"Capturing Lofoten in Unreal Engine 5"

So when you're creating environments and worlds, it is super important to gather reference and not just make something based on memory.
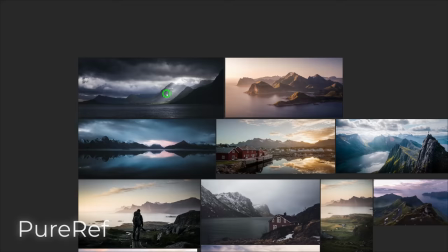Reference is key.
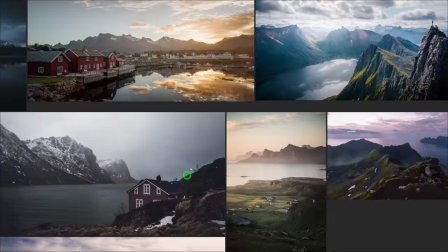So taking a look here at PRF, I've got a whole bunch of images that I gathered, my own photos I've taken when I was up there many times over the years, gather reference.
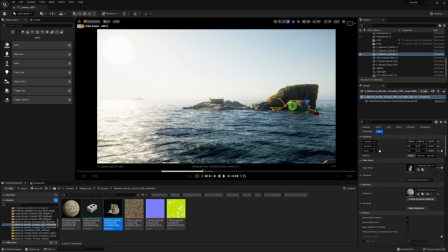And thanks to Megascans, blocking something out is really easy and quick. We just want to start establishing the rough layout, no need to dive into the details just yet, placing rocks and establishing the lay of the land.
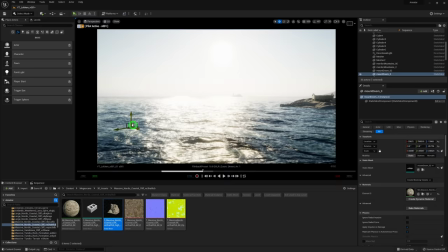Now, I already had these mountain meshes from an earlier project, but again, these are just placeholders until I make some proper mountains soon, which we will get into shortly. Now, because the ocean is a pretty substantial part of this environment,
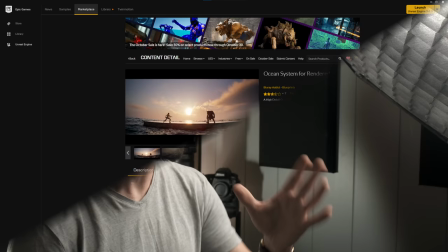as Lofoten is a coastal region and everything revolves around the sea, I needed to make sure that we get that cold, Nordic, oceany vibe. And for the ocean, I'm using a heavily modified version of the Ocean Systems plugin made by the talented Dylan Brown. So I gotta give credit where credit is due. I did not make the Ocean Shader from scratch,
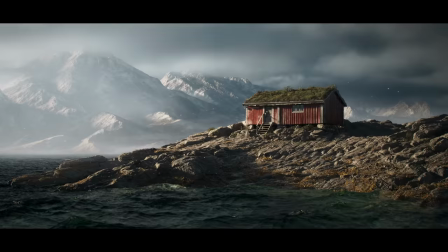But what I did do is I made some pretty substantial changes to the shader to give it the look I wanted to get some of that translucency,
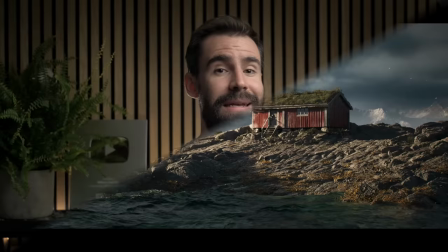which you don't normally get with the plugin out of the box. Now, this plugin is intended for use with the movie render queue, which we will get into later in the rendering phase of this process.
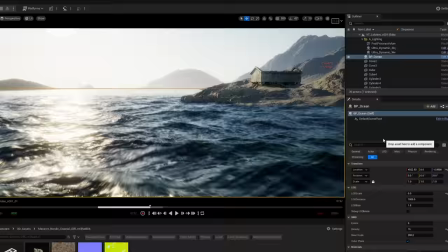It isn't intended for real time use. As you're going to see right here, it is heavy, very slow.
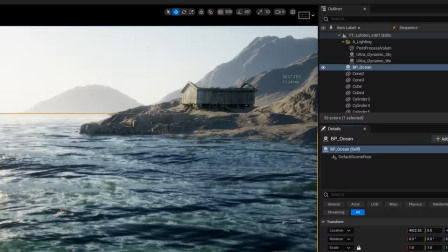So I just use the play mode to get a better feel for how things are going to look. But in editor mode, I tone it down a little to keep my frame rate up. Now pro tip for anyone, you need to make sure you establish your camera angles early on.
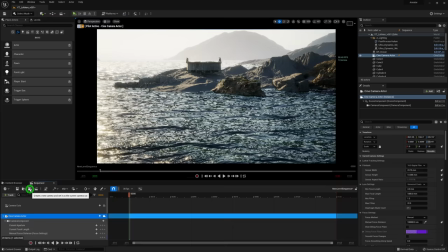This helps you focus your attention on what matters.
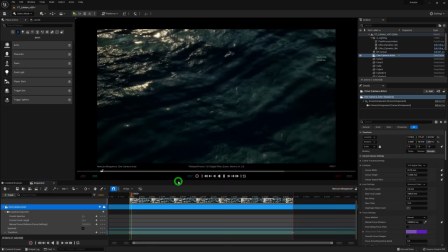I knew I wanted to recreate a drone type of shot with the camera looking down and slowly rotating up for a panoramic reveal.
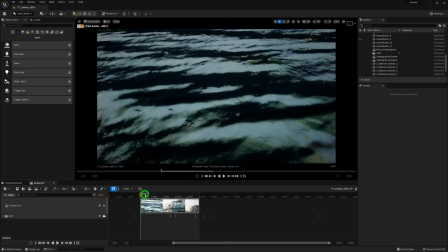It's important to place your camera as early as possible because it will help you focus your attention only on what matters.
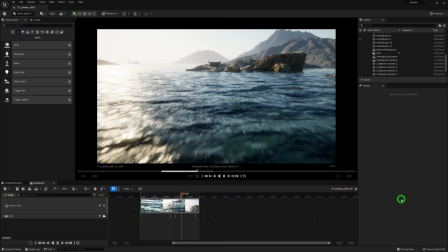If a part of your environment is not visible in the camera shot, don't bother wasting your time on it.
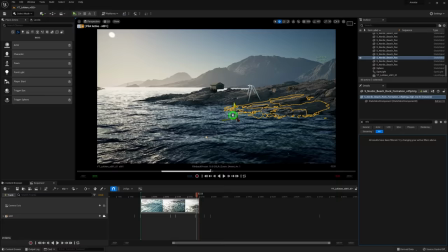Only focus on what the camera can see. So you'll see I'm really just kid bashing these mountains and rock formations in place. I think I'm only using something like three or four rock models and scaling and stretching and rotating them to break up that repetition.
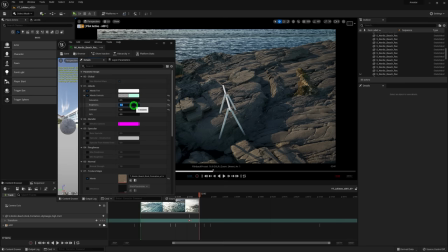We can even match the color of the different rocks using the default Megascans material easily to make them feel a bit more cohesive.
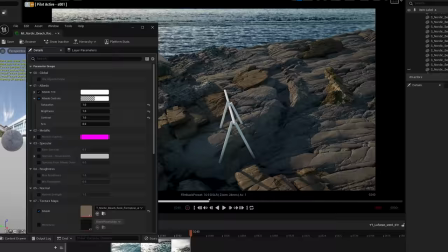Like they belong together in the same place. Otherwise, you're going to get color discrepancies like this by default, and it just looks wrong. It looks like the rocks are just totally mismatched. Now, you might be wondering about the lighting. How am I getting these clouds? How am I getting this really cool looking sky and truth is exterior lighting is possibly the easiest form of lighting there is There are two light sources the Sun and the sky It can't be more bare-bones than that But it's the clouds that are trickier to get right and for this I almost always use a plug-in called ultra dynamic sky or UDS for short
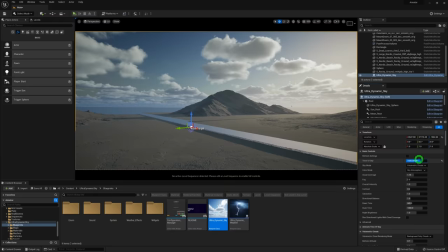It's pretty much the most commonly used plug-in for exterior lighting and the reason is because it's just so easy to use. It makes art directing your clouds a real breeze. No pun intended.
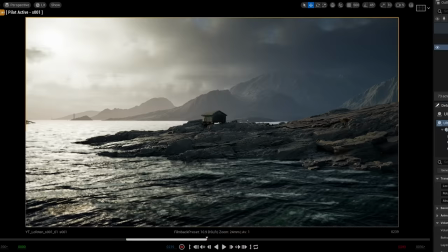I needed this to sell the sense of scale in the mountains I have, which is when the peaks of the mountains are hidden by the clouds.
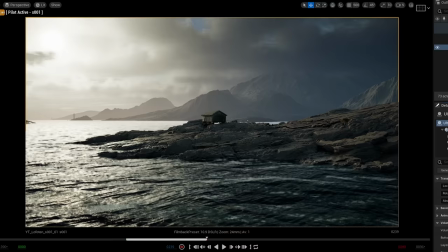You can do that with this plugin. It totally makes the shot. Without it, it's just not the same. You don't get that same stormy vibe.
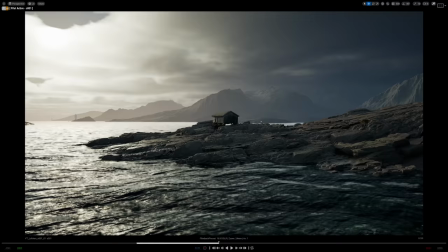But now, because the rocks are a brownish gray, the cabin is also brownish gray the lighting is a bit warm the shot is starting to
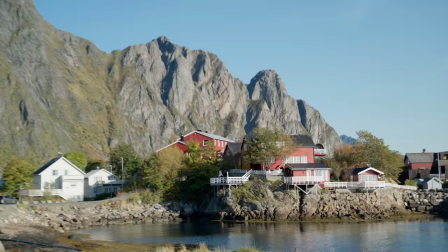feel a little monochromatic like i said earlier i really wanted the cabin to be red not only because the red will make the cabin pop out from the rest but also because it is an iconic part of the norwegian landscape so heading over to substance painter let's make our cabin red now i don't want to just make the whole thing red and call it a day my goal here is to preserve some of the character of the woodgrain preserve that beautifully aged weathering that can only be replicated over literal centuries of exposure to the rough Norwegian sea.
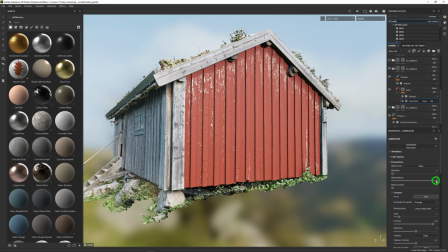So I'm using an albedo map at the base here as a kind of mask of sorts to make the paint feel weathered, chipped, flaky, and worn out over the years. It's literally as simple as that.
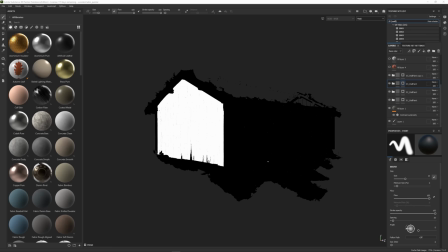Using the luminosity of the albedo map allows me to get a really cool placement of the red paint almost procedurally in substance painter.
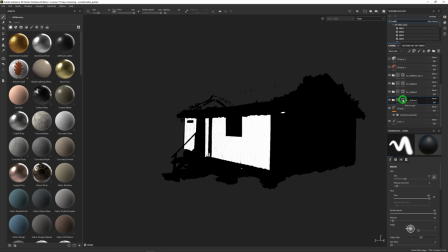I did have to manually mask out some areas where I didn't want there to be red paint, like on the beams and the corners and on the window frames here.
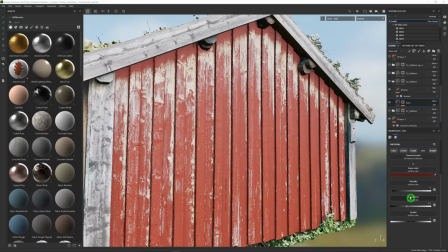So there was a little bit of manual painting involved. Now, I just need to set the roughness value of the new paint,
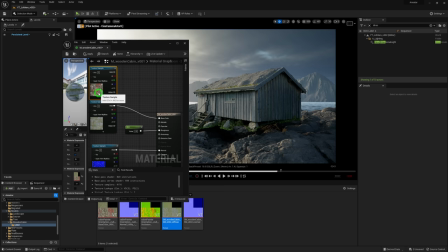export these textures, and back in Unreal Engine, assign that new texture to the cabin. And now we have red. It makes a pretty big difference. The cabin stands out a little bit more from the rest. It makes the whole shot a little bit more interesting. So once you're happy with the rough composition of your shot, you can start refining things and replacing the placeholders with the real stuff.
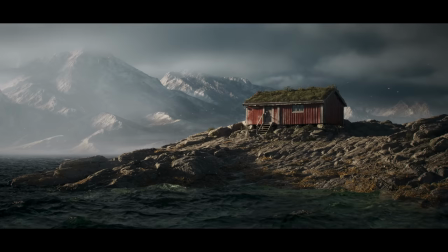Which brings me to how I made these mountains. I have used many landscape or mountain creation tools throughout my career, world machine, world creator, but my favorite for years has been Gaia. It has its quirks and weirdness, but it produces the best looking erosion and is, in my opinion, the easiest to use.
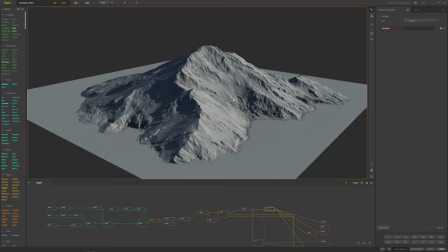With just a few nodes, you can get some pretty convincing looking mountains and export those into Unreal Engine.
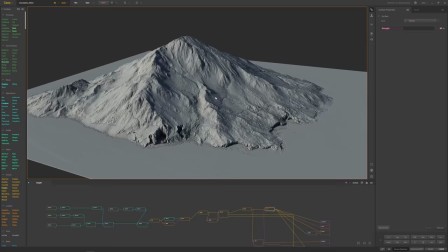My own node graph that I used here is a little bit more convoluted, but it's all pretty easy to learn once you wrap your head around what the nodes do. To be clear, I'm not sponsored by Gaia. I'm not being paid to say this. I bought my Gaia license with my own money. I'm just a big fan of this tool and I wholeheartedly recommend it. Now, because Unreal Engine 5 has a feature called Nanite, which is what allows Unreal to handle models with millions of triangles without any hiccups, I wanted to put that to good use.
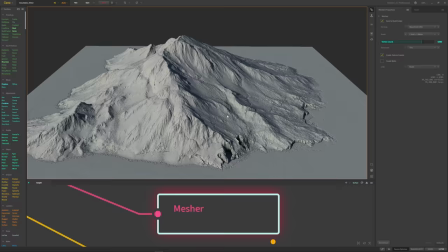So rather than export a height map from Gaia and use the landscape tools in Unreal, I generated the landscape in 8K,
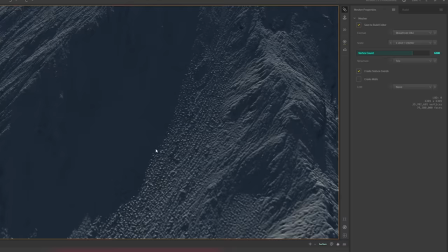exported an extremely high resolution mesh directly out of Gaia, sitting at around 70 plus million polygons.
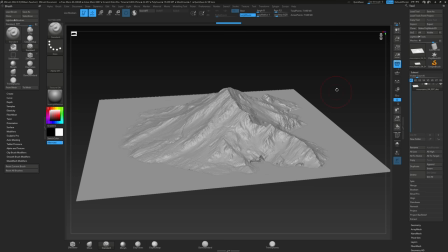And to be fair, I did use ZBrush to decimate that model using Desimation Master and bring that poly count level down to a more reasonable level, down to about 7 million polys. Desimation Master is kind of black magic when it comes to preserving detail and dropping poly counts.
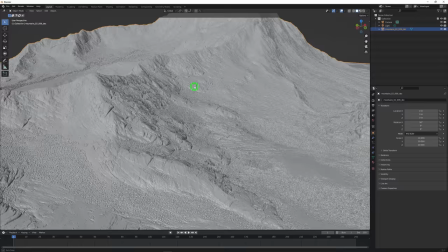From there, I bring the mountains into Blender to smooth the faces. Since ZBrush exports non-smooth normals, we need this because Nanite performs much better if your mesh normals are smooth.
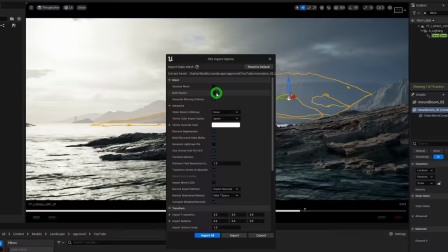From Blender, we can export it directly into Unreal as is. When you import it, be sure Nanite is enabled, and as a result,
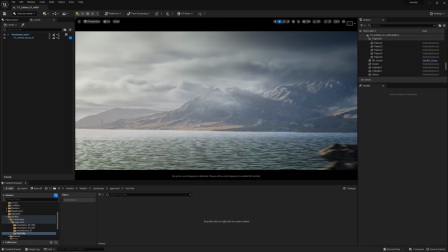the mountains end up looking pretty spectacular, rich in crisp detail and fully textured thanks to Gaia's texturing tools.
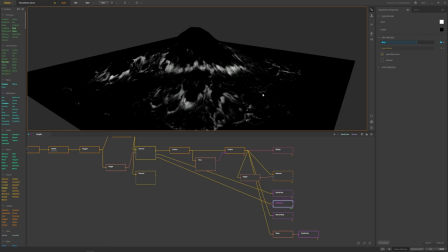You can export masks for every kind of node here to get very interesting patterns to
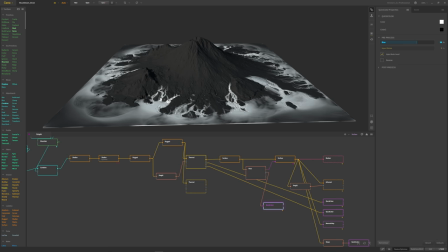help with texturing or making your own materials in Unreal using Megascan surfaces.
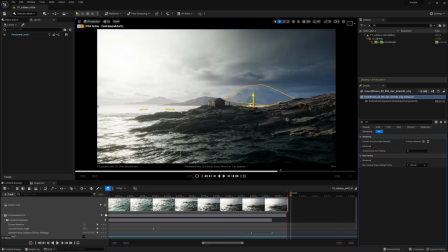This is one of the many reasons I adore working with Gaia. It's just really easy to work with. So placing these mountains is really just a matter of finding an angle, placing them in such a way that they catch the ambient lighting in a way that looks good.